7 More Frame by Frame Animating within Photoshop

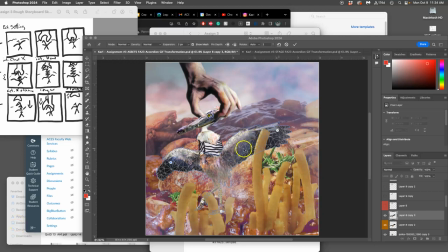0s
all right so i have my character movements set so i'm going to hit return so i don't lose them and now i can see if that's a good difference oh i hadn't animated the bird yet so let me
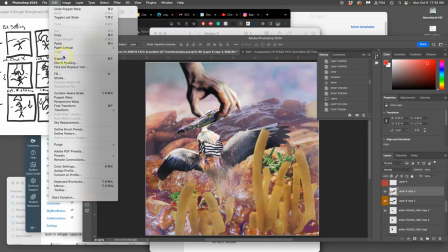16s
animate it so i can do puppet warp that's where we ended the last video i'm
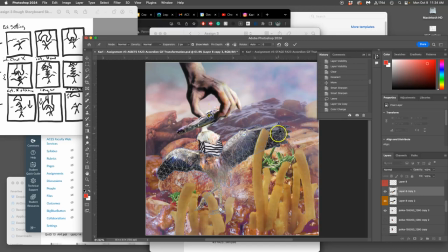24s
going to pin the foot pin the wings i don't need to worry about the head the head is not able to move on its own right now doesn't have a skeleton attached to it anymore and now i can flutter the wings a little bit this body can be freaking out
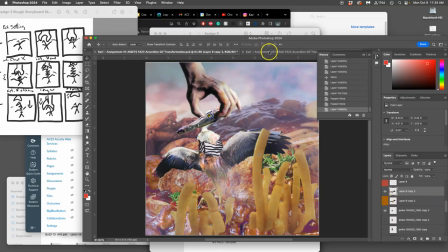46s
turn off the one behind it and then let's see before i copy it over make sure all the elements are moving now remember i could add even more i was thinking i'd have a pizza start showing up a pizza sun i'm remembering that now so i have that element so i can play
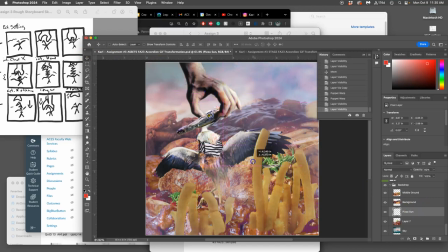65s
with that just see how far that gets maybe it's gonna peek over the horizon right here i'm gonna set a little guide there so i know so it goes from this now to this
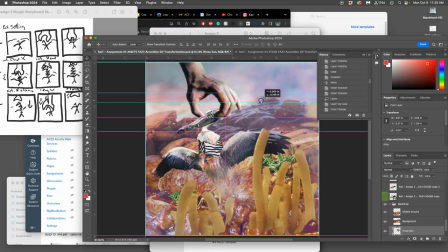83s
actually going to make it really really subtle but you're going to see it in the animation that sun start to come up all right so how do i bring it all over i
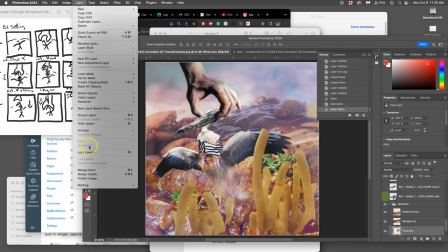101s
flatten it so layer flatten image it
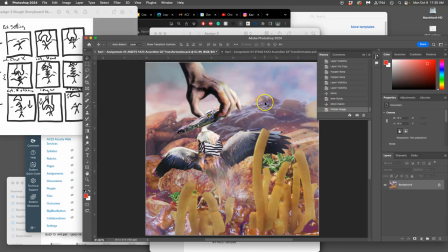108s
shows me that warning it knows i did something dangerous so now i have to be on my game i don't want to be distracted i want to select all command a i want to copy all edit
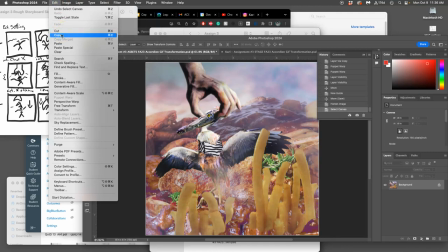118s
copy command c then
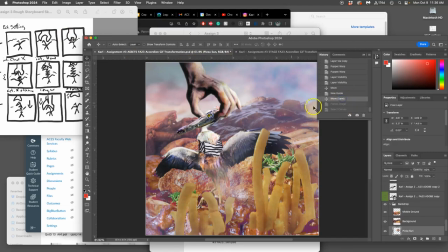123s
i want to click in my history before i flattened so i see all my layers then i go to the stage go to the top layer of the stage and i say edit command v paste
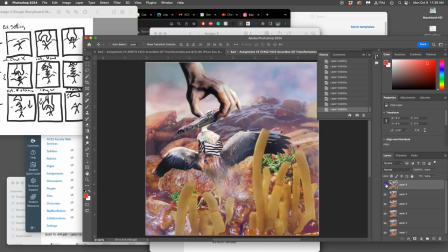141s
and it's a little weird that the the pizza starts coming up at the same time the head comes up so i'm going to change my idea there
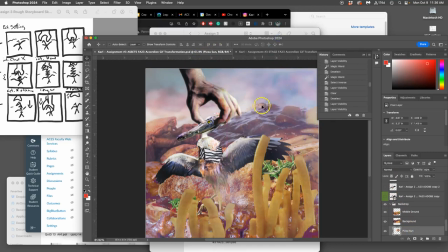151s
that's what's so nice about having assets is you can just change your your direction completely so instead i'm going to move the pizza in
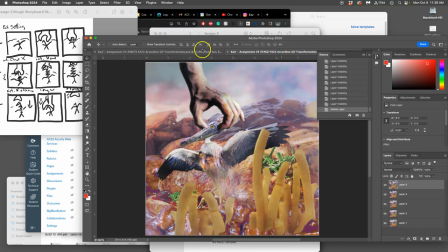160s
from the corner right here so as the head's coming up the pizza is gonna start appearing so
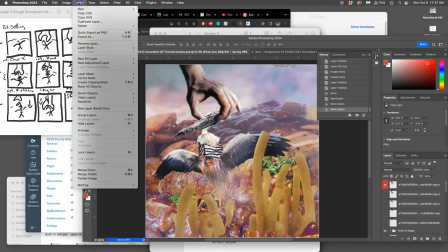169s
same thing layer flatten image command
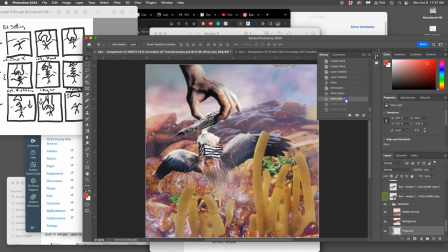177s
a command C go before I flattened it click on stage command V yeah I like that better now save it so I'm adding something that's not in my storyboard, the pizza, but it's just a secondary thing.
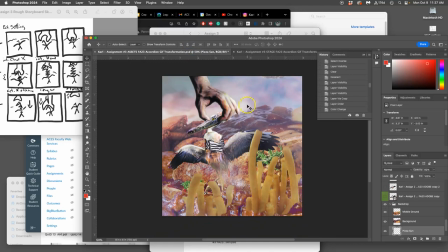196s
But I have to keep it in mind. I can't forget about the pizza all of a sudden, because you expect things in the sky to move at a consistent rate.
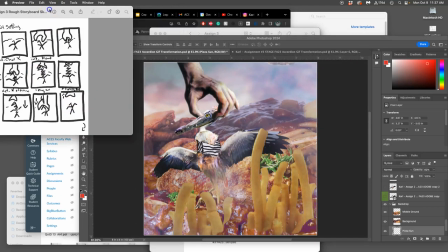205s
Next, I just want to see my history really clearly. I'm going to move the pizza,
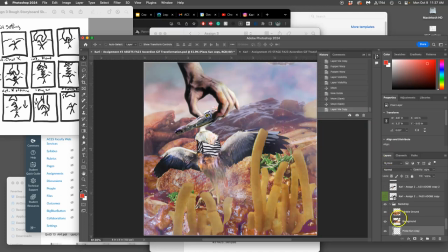215s
and I'm going to duplicate it, and then move it down a little bit. I need to do this evenly pretty